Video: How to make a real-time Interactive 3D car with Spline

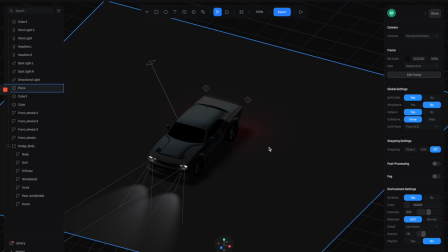771s
So the only thing left to do is to animate the platform so we can have it really feels like it's moving on the road.
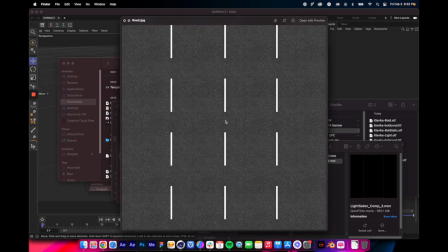780s
So for the platform, we need a loop video of the rows moving vertically like this.
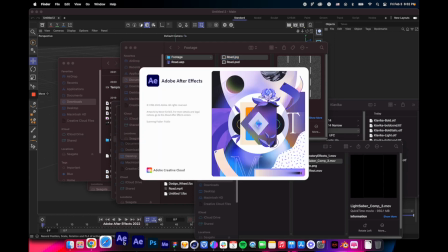787s
So I have this JPEG here of the rows. So I'm going to use After Effects to create the loop animations.
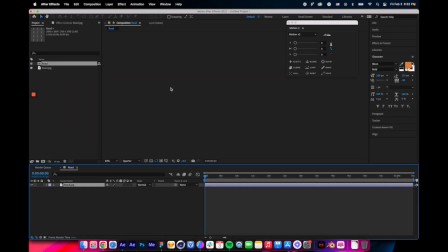795s
So here we are in my After Effects, and I'm going to create a new comp with this row JPEG here, and I'm going to effects and apply this motion tire effect to this layer.
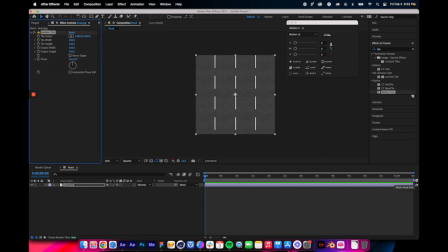812s
And with this motion tire effect, we can adjust this vertical value, and you see that it creates a loop animation of the row. So let's trim the work area to 10 seconds only, so that we can have a nice and short loop animation.
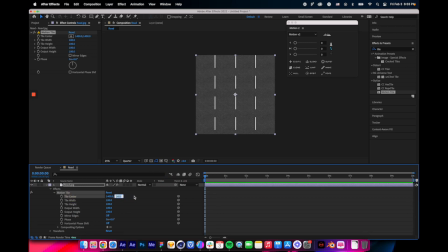831s
And let's drop it down here to the tire center values. And on the first frame, we're going to add a keyframe at a value of 20,000. And for the last frames, I'm going to change the value to 0.
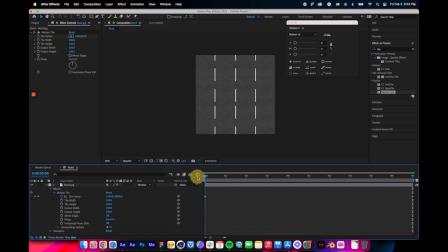847s
And then you see that when you preview the animation, you see that this creates this really nice looping animation of the moving ropes. So I think we pretty much got it. So now let's
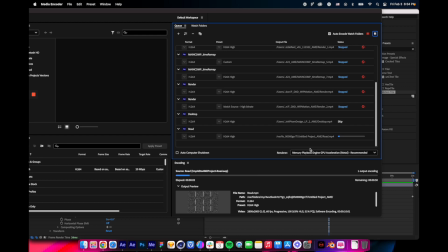861s
render this one into an MP4, and we're going to go back to Spline and load the MP4 to the material.
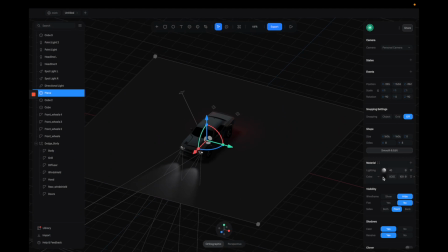868s
Alright, so here we are back in Spline. So I'm going to select the platform, and in the materials, let's create another layer
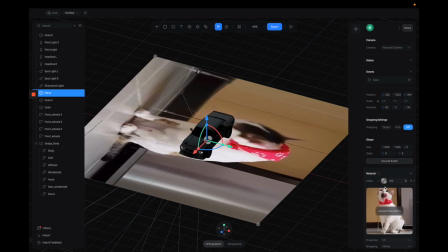877s
and switch this layer to video. So by default, we have this cat default video here, but we don't need a cat here.
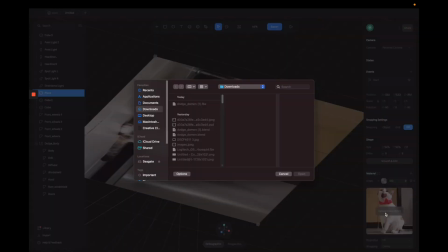885s
So let's click on this button to load this row animation that we just did.
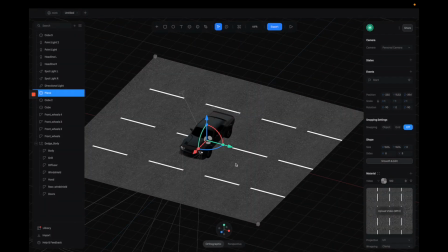893s
Okay, so now we have this MP4 just being loaded to the material here, but we need to rotate it to the right orientation. So let's just adjust this one, and then we got something like this.
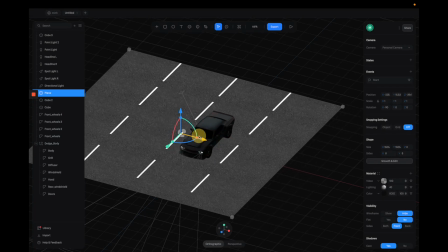908s
And then make sure that we're driving in the middle of the lane
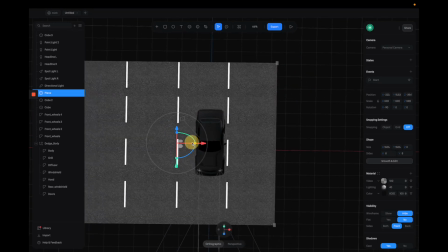912s
to make sure that we're not going to have any legal problems.
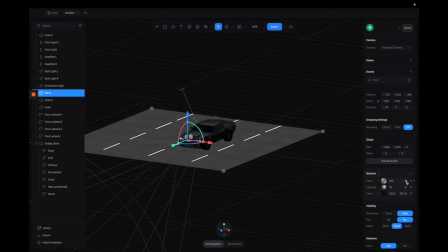920s
Okay, so next, let's switch this blending mode of the video layer to overlay,
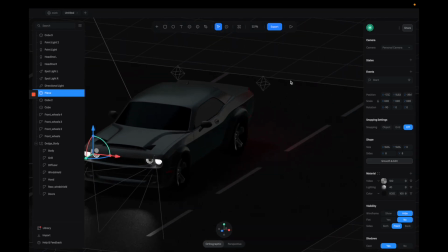926s
and now it's being blended to the material underneath, which is the black layer here.
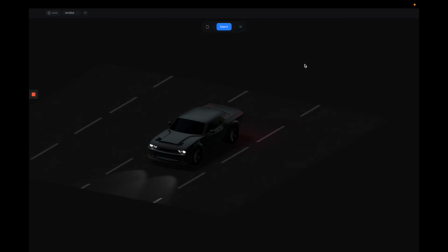937s
Okay, so let's click on this play button to preview it. So we have a pretty good animation of a car, but we need to make it blend it more to the environment because we still see the rectangle and the platform.
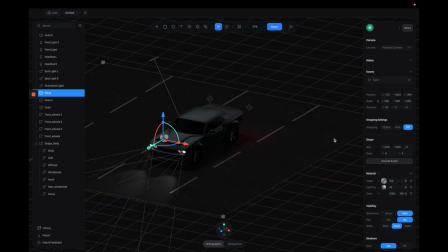954s
So let's go back, and I'm going to add another layers.
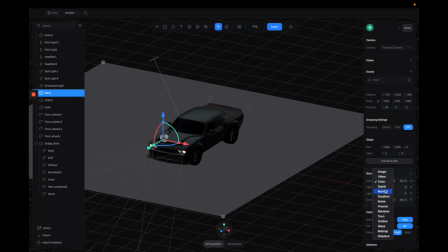961s
And for this layers, let's select gradient.
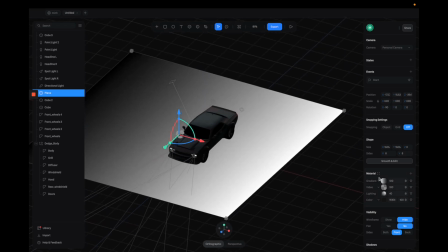964s
So we have this nice gradient here, and click on this thumbnails and switch this to radial.
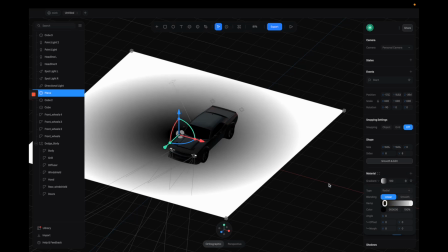973s
And for the colors, I'm going to go back to the environments and copy this color of the background and paste this here to make sure that it's
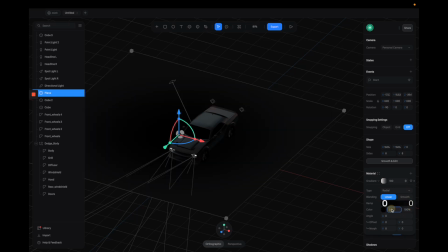985s
100% match up to the background colors. And then let's reduce the middle point opacity to 0 so we can see the rows it's more visible. So now we see that we have a really nice vignette effects on the platform,
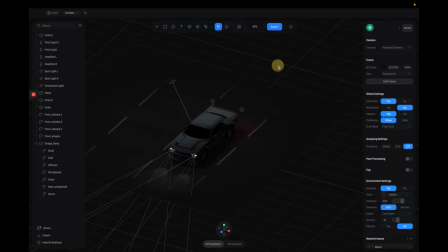1004s
so it's totally blending to the background environment. Okay, so next step, I'm going to add another camera.